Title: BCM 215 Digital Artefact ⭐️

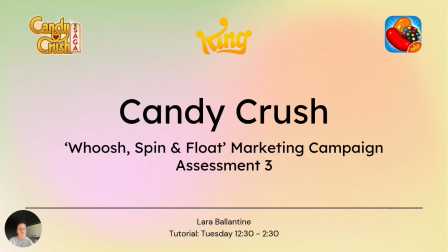0s
The game media text that I'll be analysing is the mobile game Candy Crush, with a specific focus on the marketing campaign Whoosh, Spin and Flow. This campaign is distinguished by its 3 video advertisements, each of which advertisement places the game players at the core of the narrative.
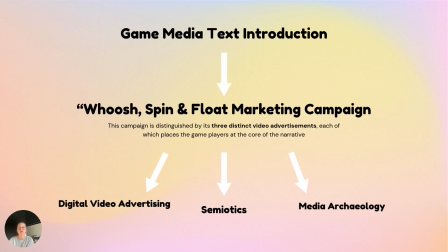18s
My analytical framework is based around 3 core concepts and theories that I believe resonate profoundly with this campaign. They are semiotics, digital video advertising, and media archaeology. These concepts and theories are used to examine this campaign and how these advertisements bridge the gap between the virtual world of the mobile game and the physical world,
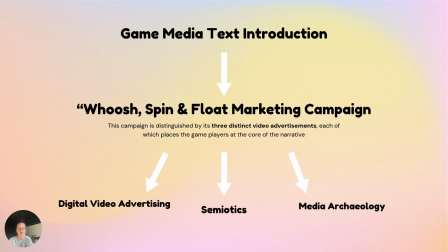37s
this enhancing the overall performance and engagement of this campaign. Let's explore the first theory, which is semiotics.
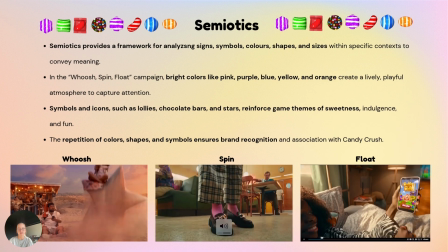45s
Semiotics is a discipline that provides a framework for studying and analysing the roles of signs, symbols, colours, shapes,
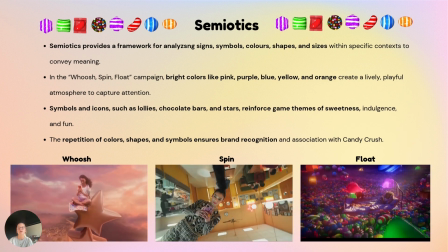51s
and sizes within specific contexts, revealing how they function to convey meaning.
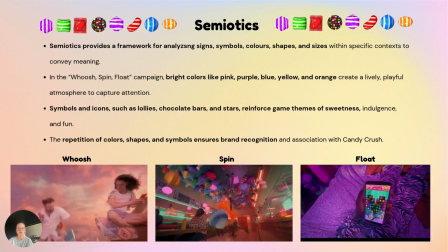56s
In the given paratext, semiotic elements are utilised consistently to evoke particular associations and responses.
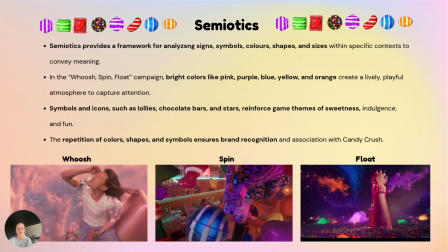63s
In the campaign Whoosh, Spin and Float, the semiotics that are implemented throughout are bright colours such as pink,
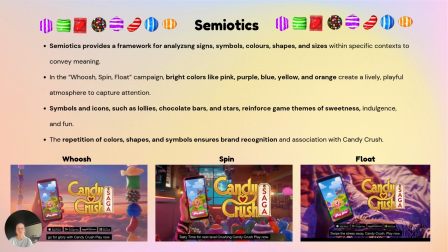68s
purple, blue, yellow and orange, which are all used to capture the attention and create a lively,
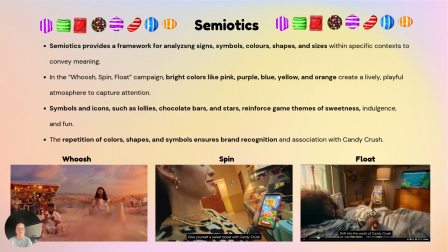73s
playful atmosphere. Partnered with the colours, there are symbols and icons such as lollies, chocolate bars and stars.
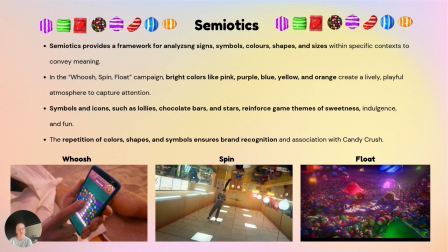80s
All of these symbols contribute to the visual language of reinforcing the game's themes of sweetness, indulgence, and fun.
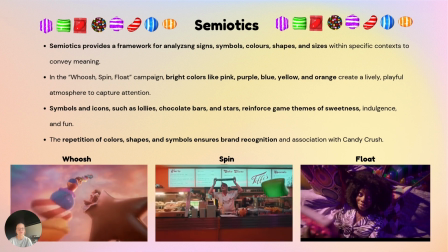86s
The power of these semiotics shapes the paratext environment and engage the consumer of the material and shape their perception and/or experience with the game.
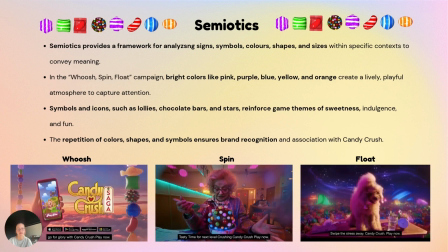96s
The consistent repetition of the colours, shapes, and symbols in this marketing campaign ensure future brand recognition and allows the consumer
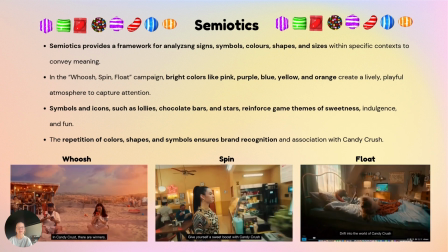103s
of the content to associate these pictorial elements with the game Candy Crush and nothing else.
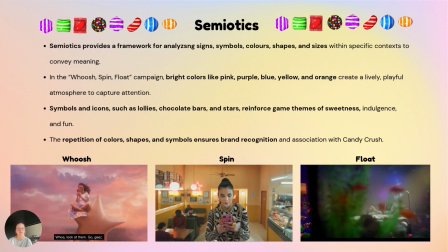108s
The storytelling element evident in all of the 3 videos goes much further than just advertising the game itself.
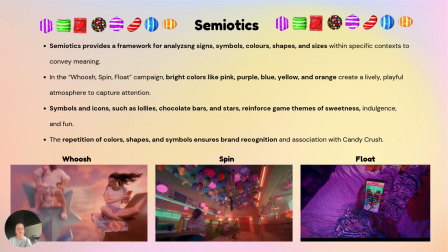114s
The implementation of the semiotic framework is a seamless way to create not only a narrative experience, but it also mirrors the addictive qualities of the game itself.
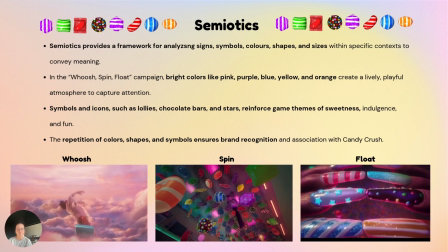122s
This approach illuminates how the game's function extends the gameplay experience,
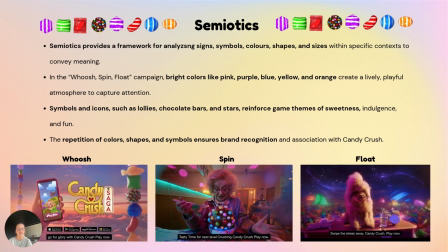126s
providing emotional cues and familiarity that draws consumers into the Candy Crush universe.
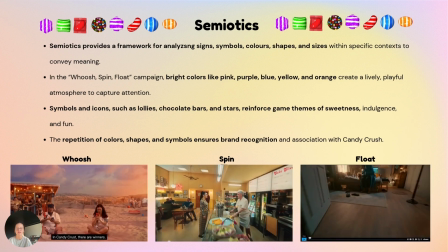132s
After analysing this concept and how it is applied in this marketing campaign,
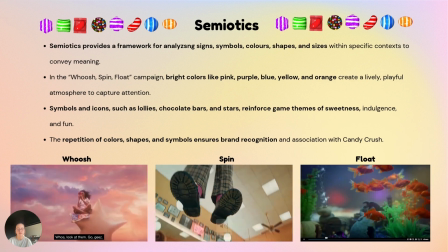136s
it reveals that semiotics shape the paratext, but not only that, they shape the audience's expectation of the game, enhancing
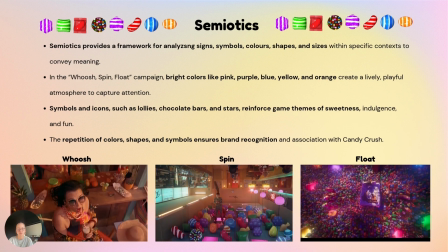144s
engagement and more downloads.
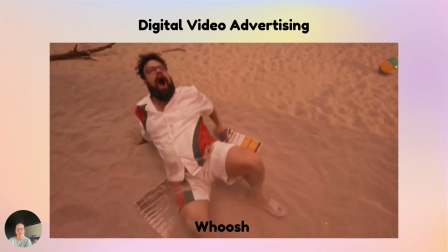147s
Digital video advertising is utilised throughout this campaign to promote the Candy Crush brand and the product they provide, which is the mobile game Candy Crush.
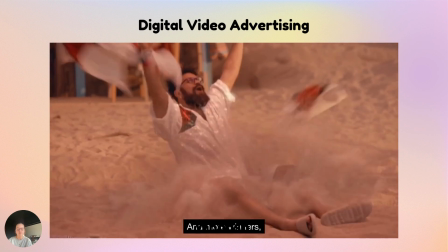155s
To provide specific examples of how this concept is employed in this campaign of the 3 videos,
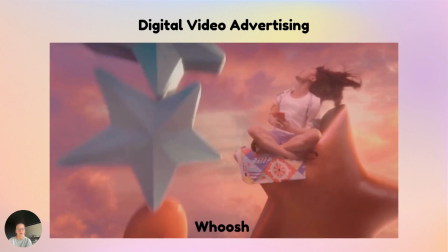160s
I'll be analysing the Whoosh campaign video for reference, which is what you can see on the screen.
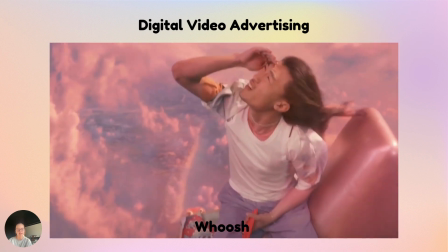164s
The specific video in this campaign has a narrative which is centered around 2 individuals sitting
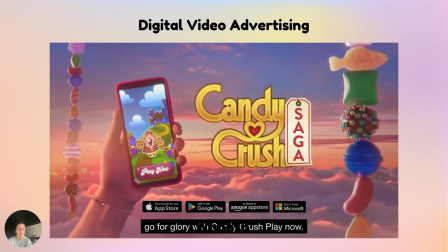170s
next to each other and advancing in the game by bypassing one another as they move up levels.
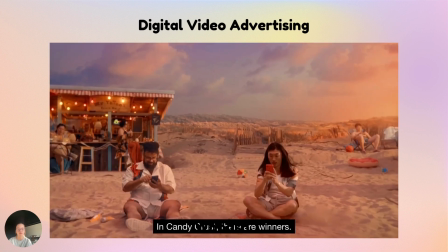175s
This mirroring the real world social engagement and interaction fostered by the game.
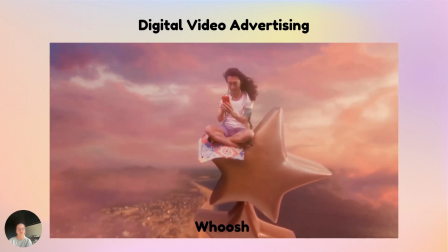182s
The interaction reflects how Candy Crush encourages personal enjoyment and social bonding,
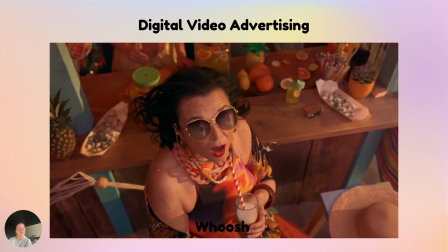187s
as players are motivated by both individual achievement and subtle competition between friends.
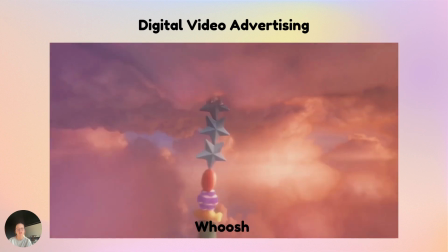192s
Amongst all the camera angle changes, lighting changes that are occurring in this
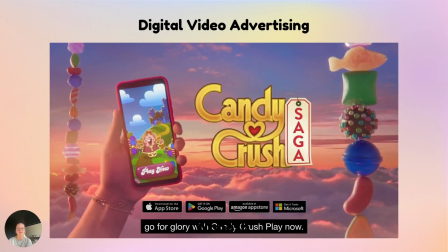199s
advertisement, the one thing that stays consistent is the semiotics, which I explored before.
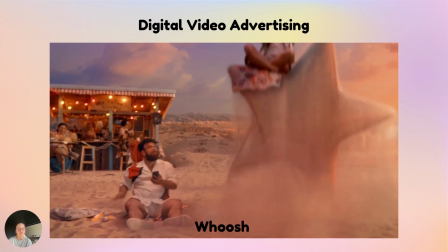205s
Leveraging off semiotics and turning it into a storytelling piece of content is so important to convey the correct message to the audience.
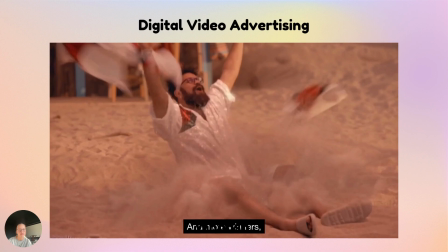211s
This theory illuminates the power of storytelling in this marketing campaign, and employing the digital video advertising content forms allows the game to
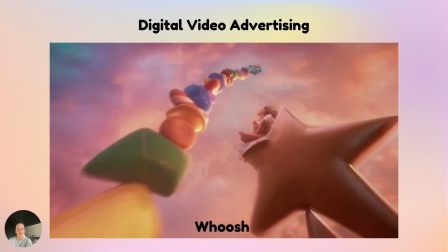219s
communicate to the audience that this game has the ability to create shared experiences,
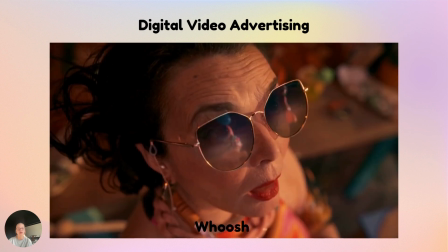224s
enhancing its appeal by tapping into potential players' social and emotional connection, which as us all humans crave.
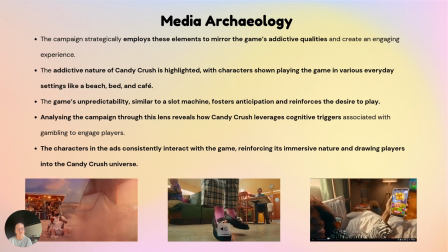234s
Media archaeology was the final theory/concept I chose, which aligned with this marketing campaign.